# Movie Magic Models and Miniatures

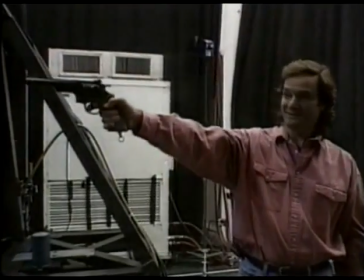8:19 It's just fine to me. Yeah, Carrie? Great, welcome. Yeah, Gary?
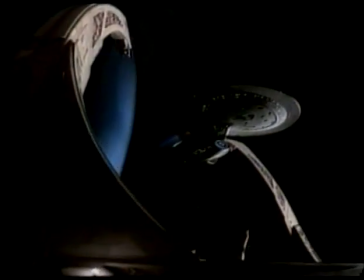8:24 Very, very nice. Finally, on film, the space station model looks convincingly realistic.
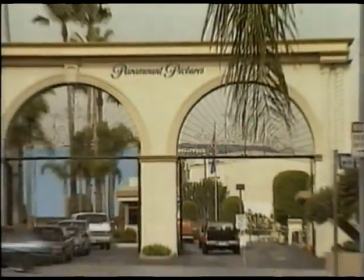8:34 Rob's next stop is Paramount Studios in Hollywood.
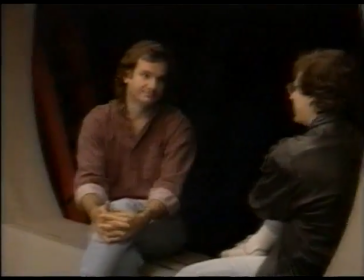8:37 Here on stage 18, he works with director David Carson on the live-action filming that will be combined with the space station shots.
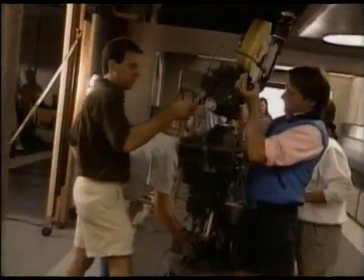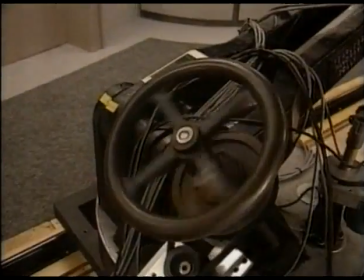8:52 this team also uses a motion control camera system the key to the system is a computer which controls the movements of the camera
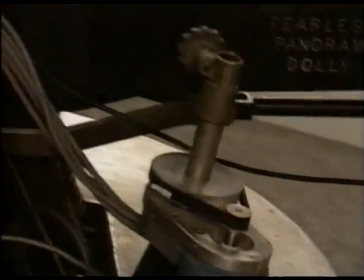9:00 this allows the filmmakers to save any
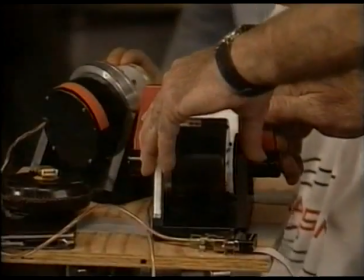9:04 camera move in the computer and repeat it precisely as many times as needed
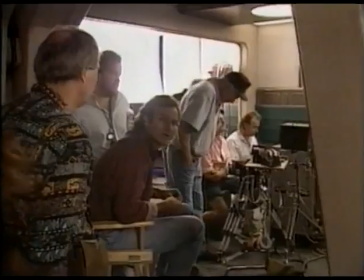9:11 after the
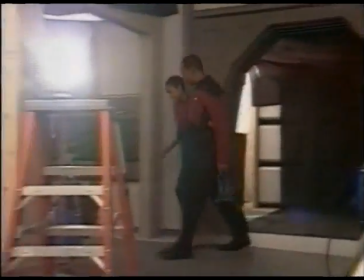9:20 shot is set up and rehearsed the actors are brought in and and the scene is completed in just a few takes.
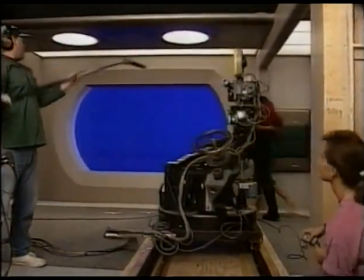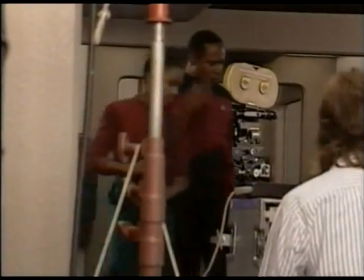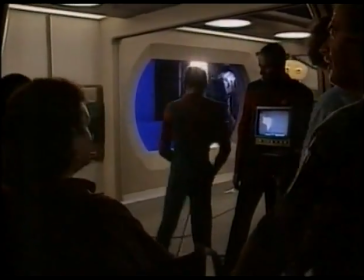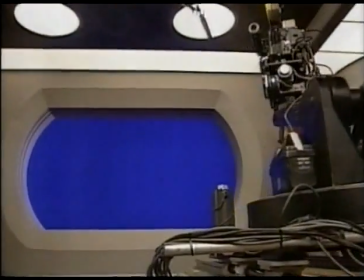9:41 When the motion control work is finished, Rob will put a shot of the space station into the blue screen window.
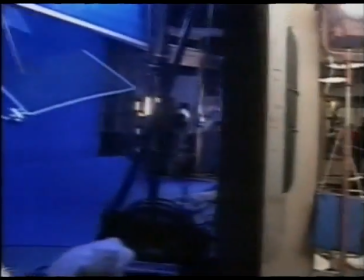9:47 Blue screens are frequently used as temporary backgrounds for shots using miniatures.
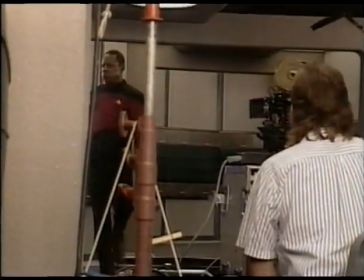9:52 When the filming is complete, the blue is electronically removed and replaced with a shot of the model.
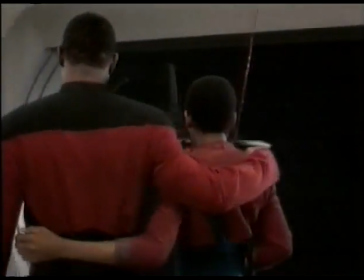10:00 The blue screen and motion control processes allow the filmmakers to create a moving camera shot of the actors with the space
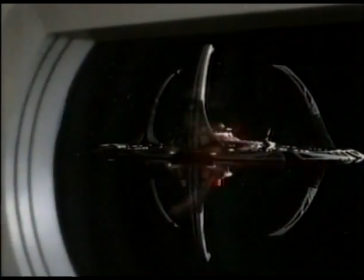10:07 station appearing to be just outside the window a seamless effect made possible by the model makers as
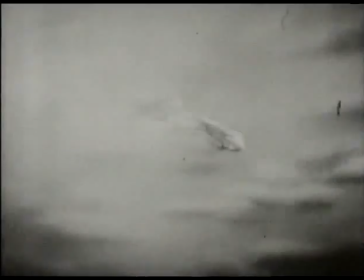10:18 you noted and approved use your destructive array explosive space battles have been showcasing
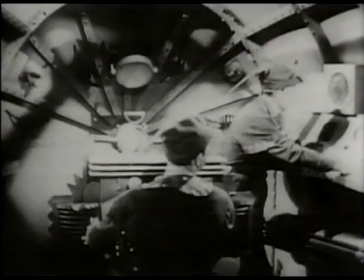10:24 models since hollywood's early days these flash gordon serials from the late 1930s
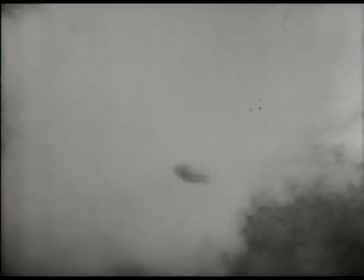10:29 presented some of the first dynamic clashes in space today these interstellar
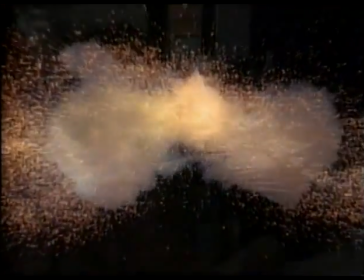10:35 battles have evolved to a new realm of realism involving some of the most demanding and
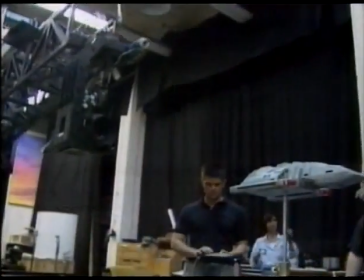10:39 time-consuming effects work imaginable. Each model must be shot using a motion control camera system.
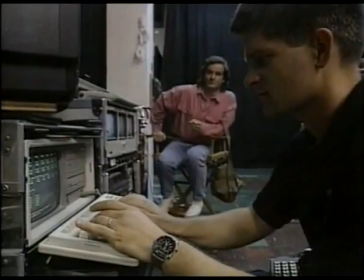10:48 Multiple passes allow Rob Legato to perfectly control the illumination and the film exposure for each set of lights on the model.
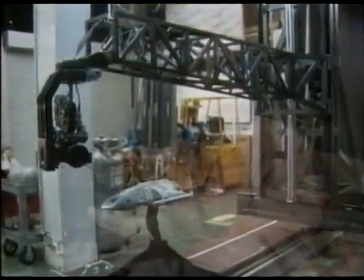10:55 When you shoot a model we end up shooting about five passes.
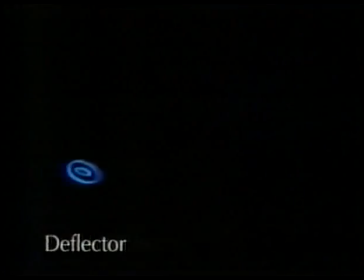10:58 We do a beauty light pass, we do a matte pass, and then every subsequent lighting pass after that blinking lights, engines, or whatever, they're all shot separately. One final pass over a star background, and the shot is ready to be put together.
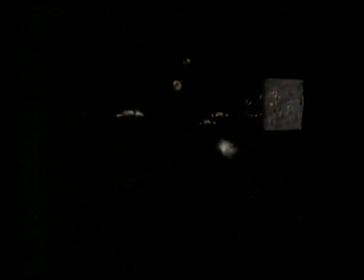11:16 Another challenge in shooting space battles is that none of the spacecraft can appear to be affected by gravity.
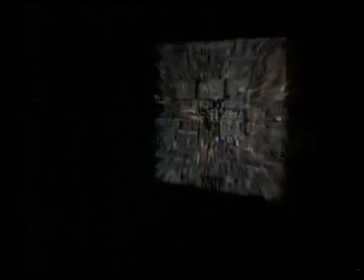11:22 In space, all matter is weightless, hence the term zero gravity. In filming the battle scene for Star Trek Deep Space Nine,
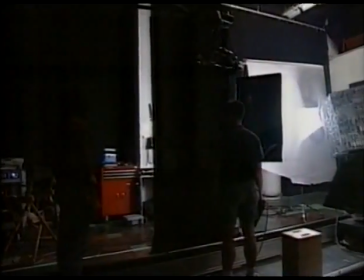11:31 Rob Legato must simulate a zero-gravity environment for a scene in which an enemy spacecraft blows a Federation starship out of the galaxy.
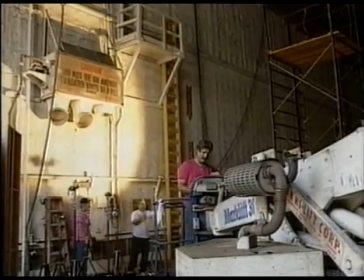11:39 Models are usually shot on an effect stage, but when the USS Saratoga is to explode,
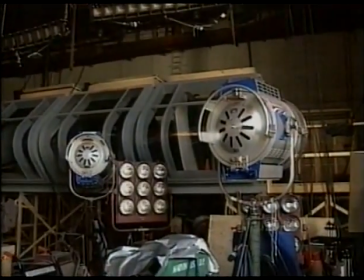11:45 it must be shot on a larger sound stage at Paramount for safety reasons. The explosion must be substantial enough and produce plenty of debris to look believable.
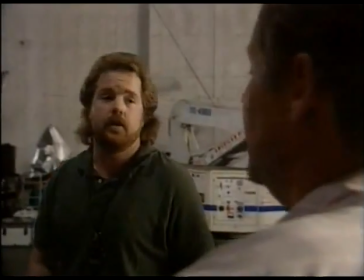11:55 I know how big it is. The last time I did this, we curved stage. I stood outside and debris went over my head.
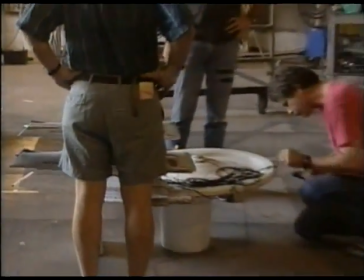12:03 The first of three specially prepared breakaway models of the Saratoga is wrapped with explosive primacord.
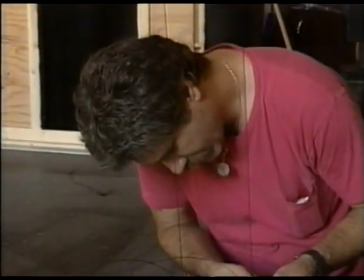12:09 This material is powerful enough to cut a 2x4 in half.
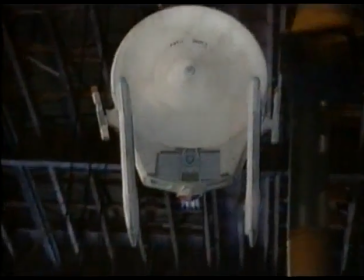12:15 To simulate the weightlessness of space, the model is suspended vertically and the camera is rigged to shoot up.
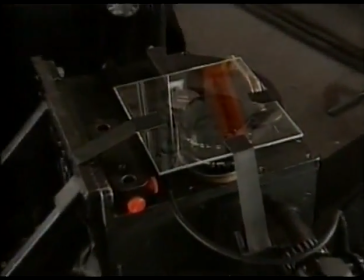12:21 This will cause the debris to drop toward the camera, giving the illusion of zero gravity.